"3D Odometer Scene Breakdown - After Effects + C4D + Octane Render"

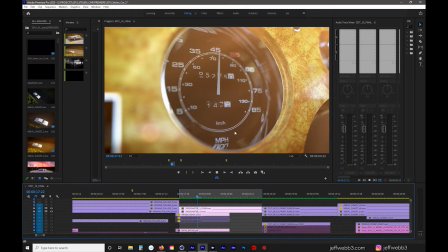487s
I wanted it to appear to have depth. I didn't push the bevel as much as I could have but I think it sells the effect.
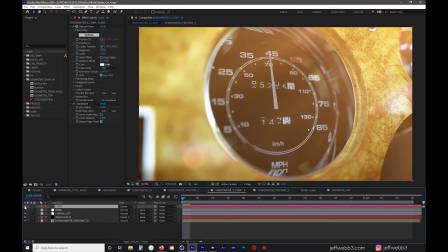495s
And once I got it back into After Effects, I had a similar workflow to what I did in my other breakdown.
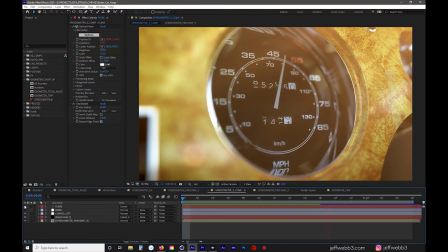501s
I have a lens flare here that kind of flickers to emulate some sort of sunlight.
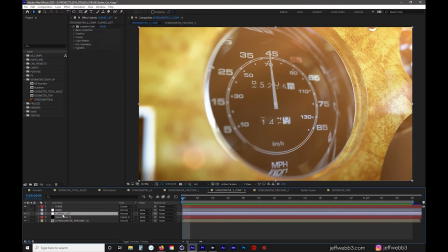507s
And then I have my Lumetri and I have a dark vignette to focus your eyes and sort of make this the focal point inside this speedometer pre-comp.
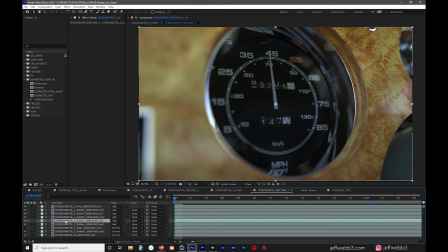518s
I just have all my different layers laid out. I only have a few layers that have Lumetri on top or any color correction. If I turn that off you can see what i've done there and these have a different blending mode for adding on top of what was essentially
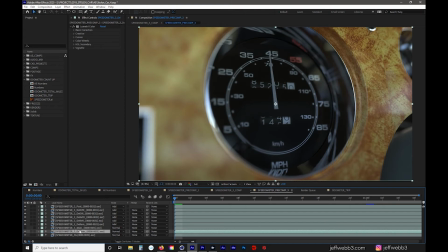535s
just the beauty pass or the denoised main it had a little bit of noise
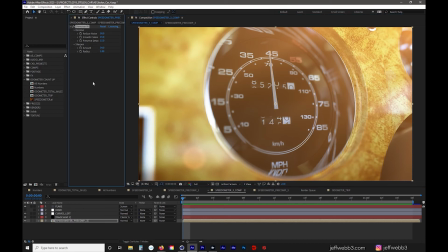540s
in it so i cleaned that up using denoiser or denoiser 3 but
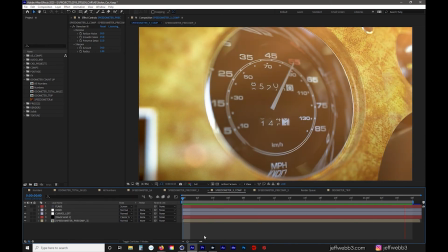545s
this is where i ended up and i was really pleased with the shot and i was pleased that someone gave me critical feedback it was difficult for me to find a tutorial about how to accomplish a mechanical odometer inside of Cinema 4D,
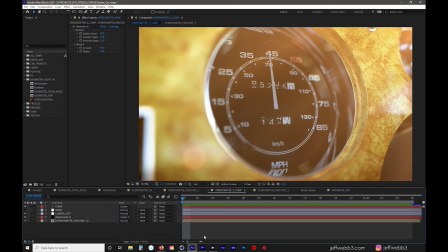559s
and that's how I accomplished that shot using Illustrator, After Effects, Cinema 4D, and Octane Render. Thank you. Goodbye.